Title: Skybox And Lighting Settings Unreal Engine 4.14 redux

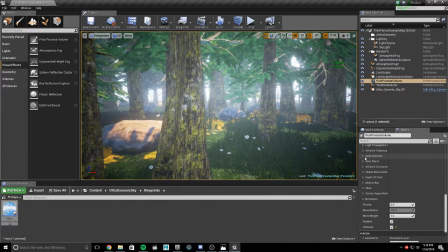4:09 But I'm not one of those people.
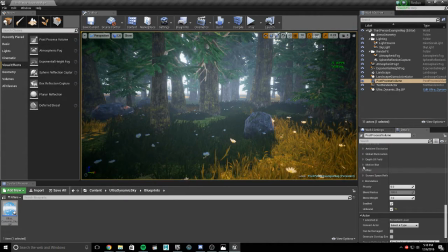4:19 Give it a bit of darkness. Then we want to go to AO.
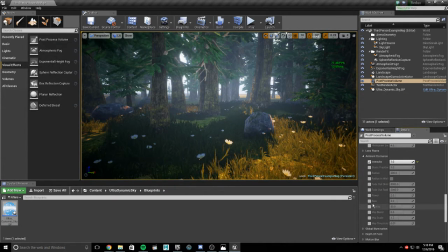4:28 Notice the effect, it gives the scene depth. And you want to have really high quality just so you can get it going. And if you really want to, we can go a little crazy with the stuff, right? But 3 is good.
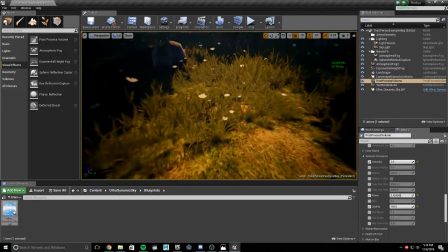4:45 3 looks grand. Plus it really brings out the grass.
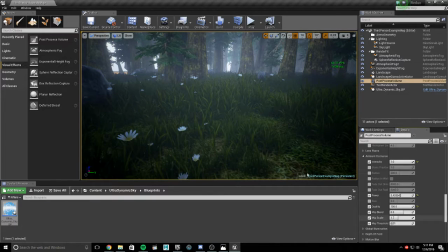4:52 And for optimization purposes, click all of those. Now,
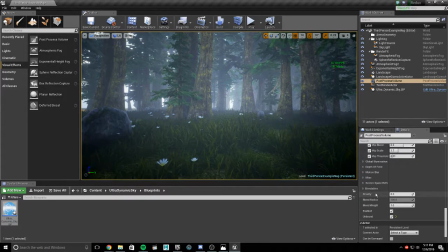5:00 Global illumination, just leave it alone. We're not reflecting anything right now. But we are going to go back to right here. Our fog.
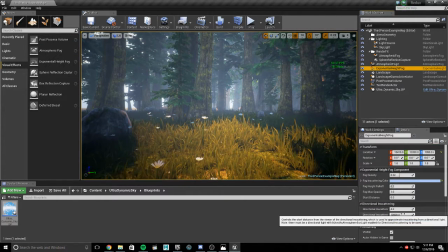5:10 And the reason being is because we want the start distance.
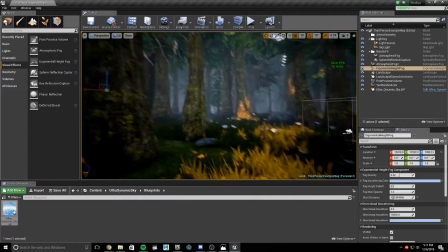5:16 We want the area in front of us to always be clear, but we want to know the fog is there.
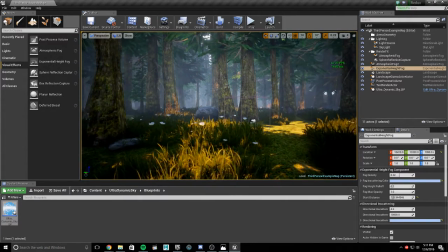5:21 So, I jacked up the start distance.
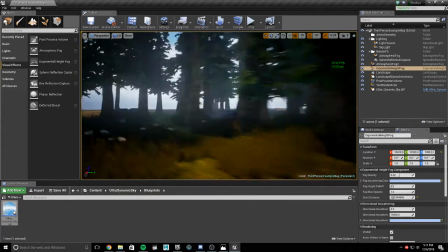5:25 So no matter how close we get, we're never going to run directly into the fog, but we know the fog is there.
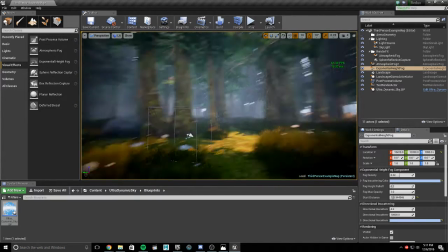5:31 It's more like of a nice little weather effect going on instead of,
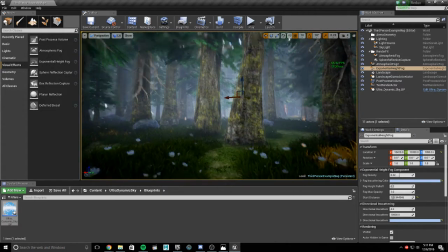5:35 oh no, we're surrounded by fog, and my god, everything is just crappy looking.
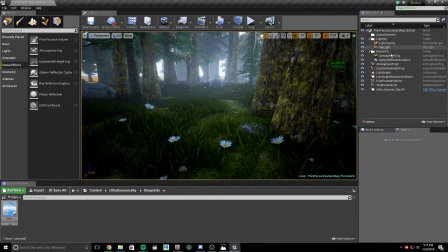5:42 Now, if you want to increase your saturation, you go back here to your post-processing volume, and you go to here.
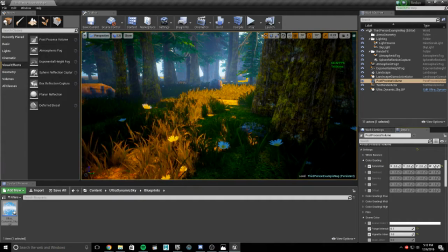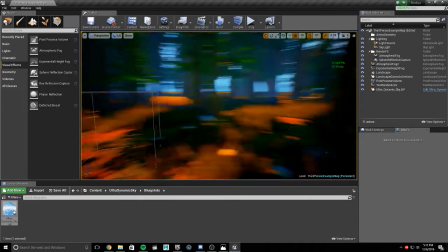6:03 Make it a little cartoony-like, right?
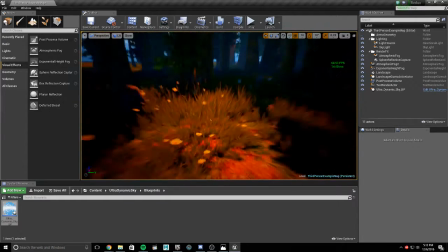6:09 This is a little bit more
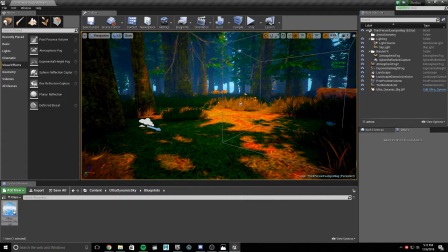6:14 oversaturated cell shader crap going on. I do like it, honestly.
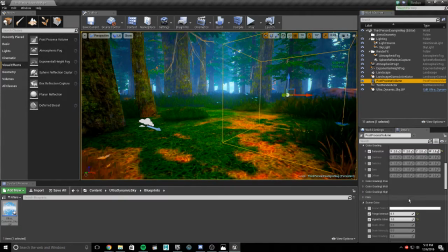6:20 But you can do all sorts of effects with this.
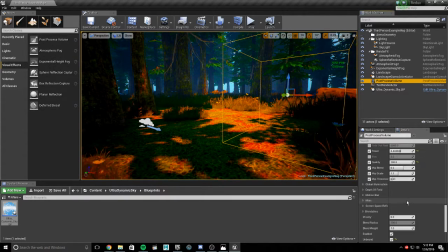6:26 Like you can mess with the lights, the auto exposure, anything that you want to create what you need to do.
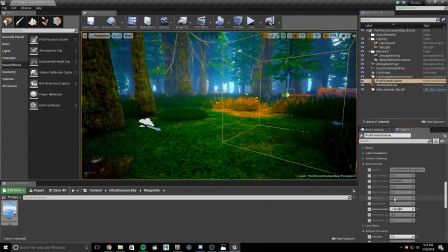6:34 Like if you wanted to, you could create cell shading from here. This controls everything, including the lights.
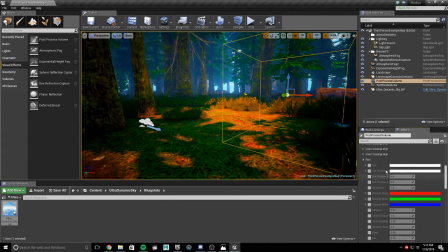6:43 It's pretty cool. I'm going to fill them. We could change the tint of the shadow, the contrast.
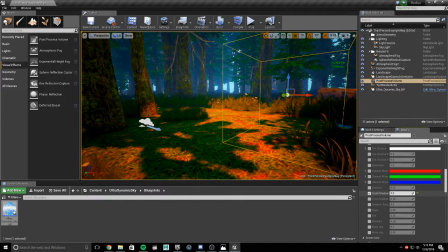See what that does? It's pretty cool.
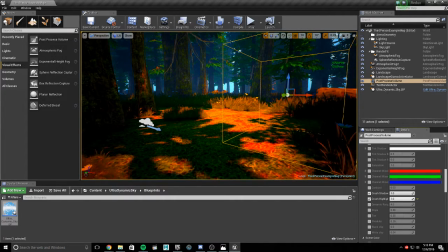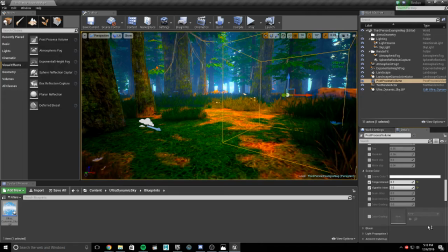7:17 Yeah, I honestly do not know for the love of me how people actually create cell shading with this.
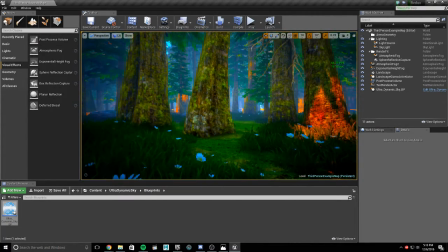7:26 Also recommend hitting G if you ever want to look at your scene without all of this in the way.
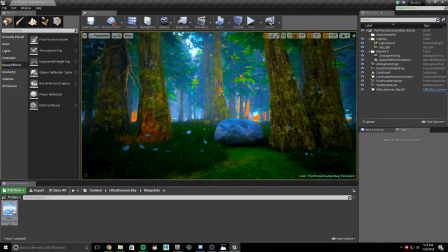7:32 Just hit G and it goes into game mode and hides everything. So we're going to take a walk around.
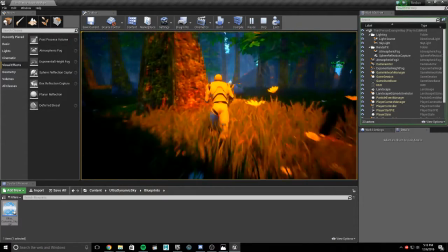7:39 The over-exaggeration of colors, it looks great.
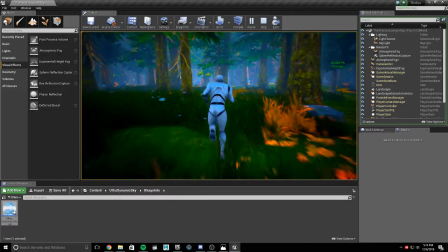7:44 You're walking around a nice forest, nice beautiful colors, the light is bright and red.
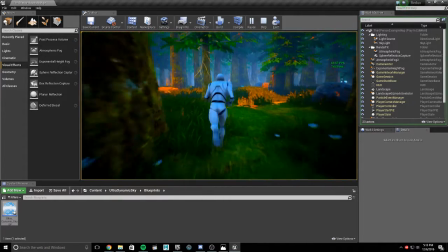7:50 I mean, it's awesome.
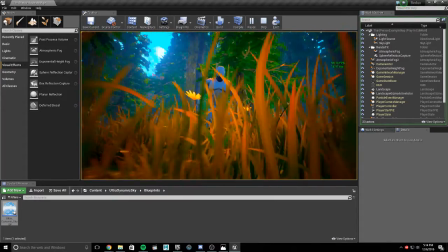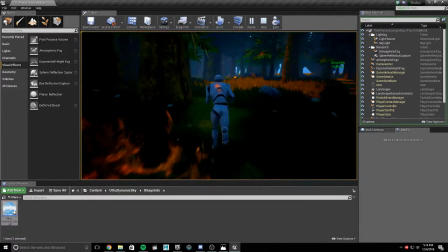7:57 You could choose so many different styles with the post-processing volume. I'm a tree!
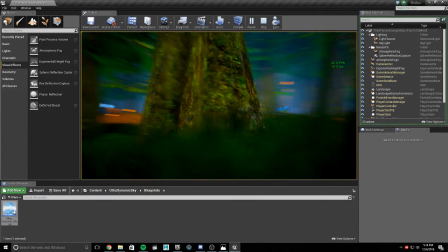8:03 Look at me, I'm a hippie! Have a flower.
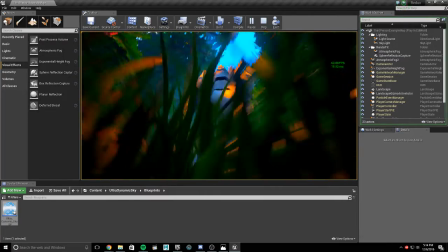8:10 So, the lighting, make it the way that you want it.